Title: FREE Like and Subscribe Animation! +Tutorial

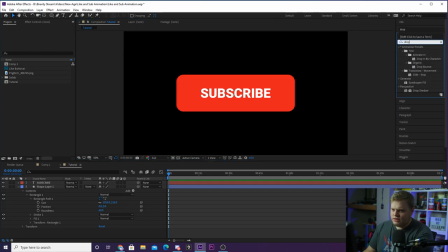197s
So I'm going to go up to the effects, just like that. and we're going to type in drop because we want the drop shadow effect and we're going to go ahead and drop it on our text and you're going to see that's going to add a little bit of dimension to our text you can see here off and then on off and on I just think the drop shadow makes it look nice and clean and now it is time
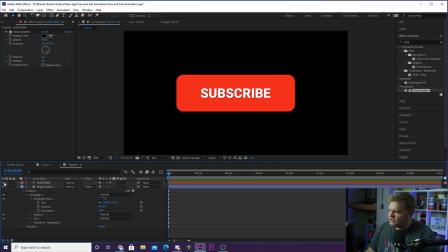213s
to begin our animation so I'm actually going to shut off the subscribe text layer for now we're going to go and hide it by hitting this eyeball right down here and we're just going to focus on animating this box in so let's go ahead and zoom in a little bit and we're going to go ahead and close up all of our contents here and we're going to open up the transform tools down here so it's time to begin
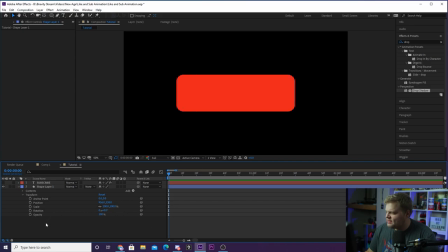230s
keyframing so the first thing we're going to do is keyframe our scale and our rotation so we're going to hit the stopwatch next to scale and next to rotation and we're going to move forward maybe about let's go forward like 50 frames just like that and hit this little button right here to add keyframes because this is where we want it to end so we need to add our keyframes there then we're going to head back to the beginning and we're going to go ahead
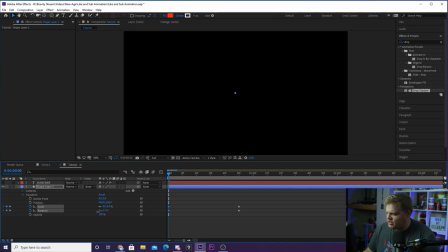250s
and scale down to zero and we're going to move our rotation like quite a bit maybe to like 60 let's try that for now and go ahead and hit play and you're going to see it kind of scales in and rotates in at the same time just
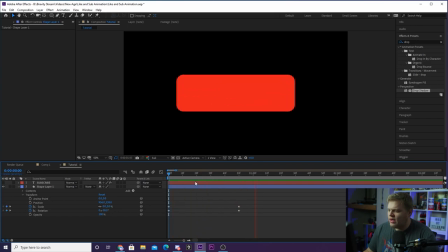263s
like that so it looks pretty bland and boring and the way we want to fix that is we want to go ahead and select all of
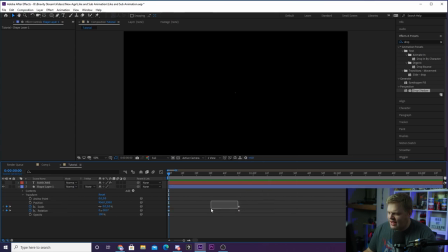268s
our key frames right click on one of the key frames make sure you're on the actual key frame so when you select them make sure you click on the
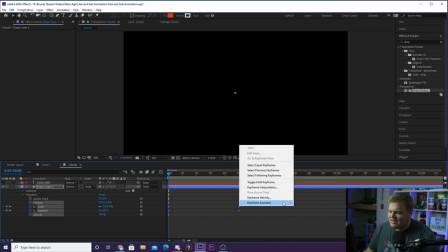274s
key frame when you right click go to keyframe assistant and click easy ease so once you click easy ease that's going to allow you
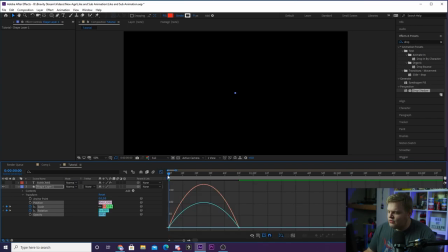280s
to go into this little chart right here and adjust our speed graph you don't if you don't see this if it doesn't look like this go ahead and right click and make sure you go to edit speed graph it might look like this you want to go to speed graph and from here we can grab this little node right here and you see these little handles pop up and you can pull the handle into kind of this shape
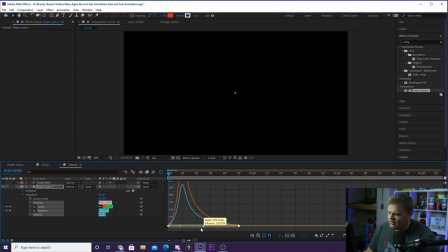298s
right here click on this one and do the same thing with this handle just like that so this is saying it's going to go fast and then it's going to kind of slow out so we're going to go so let's see what that looks like and as you can see that looks way better you see comes in nice and fast and
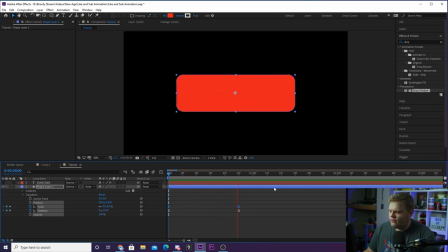315s
then slows down at the end beautiful so from there I'm going to add a little bit of dimension to the animation so the way I'm going to do that is instead of having it land right here we're going to go ahead and mess with the rotation and have it over rotate a little bit so let's mess around with the over rotation just like that and then we're going to come forward
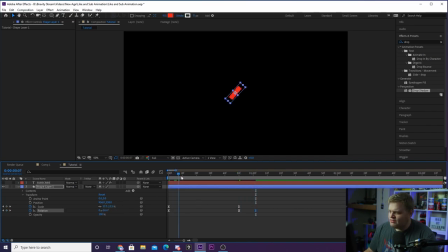331s
a couple frames and then we're going to put this back to zero so whenever it comes in it's going to go too far and then it's going to come back.
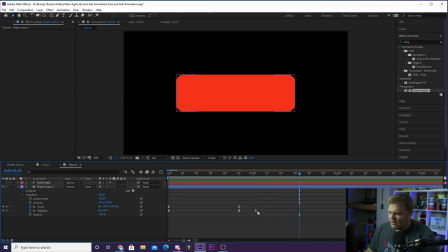338s
So let's see what that looks like. There we go. Let's go ahead and make this a little bit longer. I came back a little too fast. There we go. That's looking pretty cool. So as you see, that's a cool way to add a little bit of dimension and a little bit of flair to your animations.
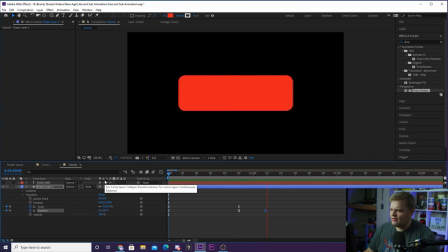352s
Let's go ahead and fit this to the screen and let's play that again. You can see how it just kind of comes in over rotates and then corrects itself. That's a pretty cool way to add a nice little style to it. So what we want to do now is we want to turn back on our
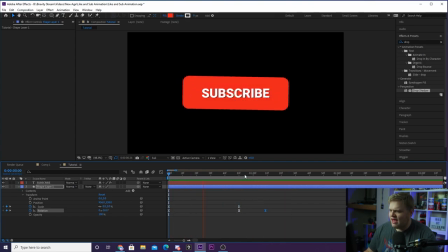365s
subscribe text layer but you're going to notice that the subscribe just kind of sits there like that so what we want to do is we want to come to the end once the animation is finished we want to click on our subscribe layer and come over here to this parent and link tab and we want to drag this little spiral pick
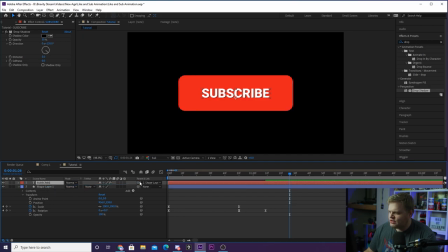380s
whip and parent it to our shape layer so you're just going to grab it and you'll see a blue line pop up and then go ahead and drag it to the shape layer and now the subscribe text is going to be fixed to that animation fixed to your shapes you'll see the subscribe now moves with it and you could leave it like this as you can see that looks really cool with the subscribe coming in but what I did in the other
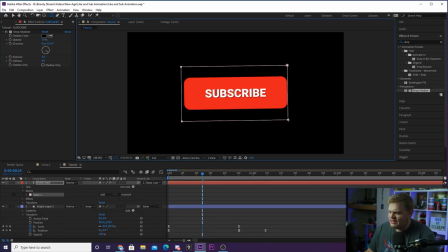399s
animation is I added a rectangular mask just like this around the text and then when it was in about right here I went to the mask properties on the subscribe I hit the keyframe the stopwatch next to mask path I moved forward a couple frames like this I hit the keyframe again and
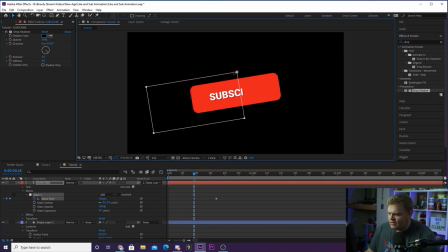415s
then I went back to the old keyframe and moved this mask like this so it was covering up the subscribe layer so it kind of revealed it like this as you can see the mask between those two keyframes reveals the subscribe so then it looked like this and that's what I did for
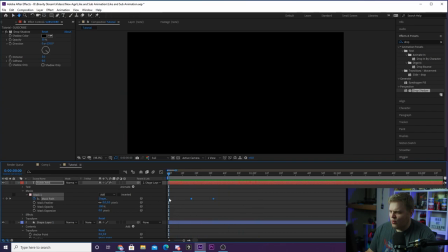429s
the animation that you can see at the beginning you see the subscribe kind of wipe in like that I think it just adds a little bit more dimension to the animation so it's just a bunch of little things like that that you add to your animation that make them look a lot more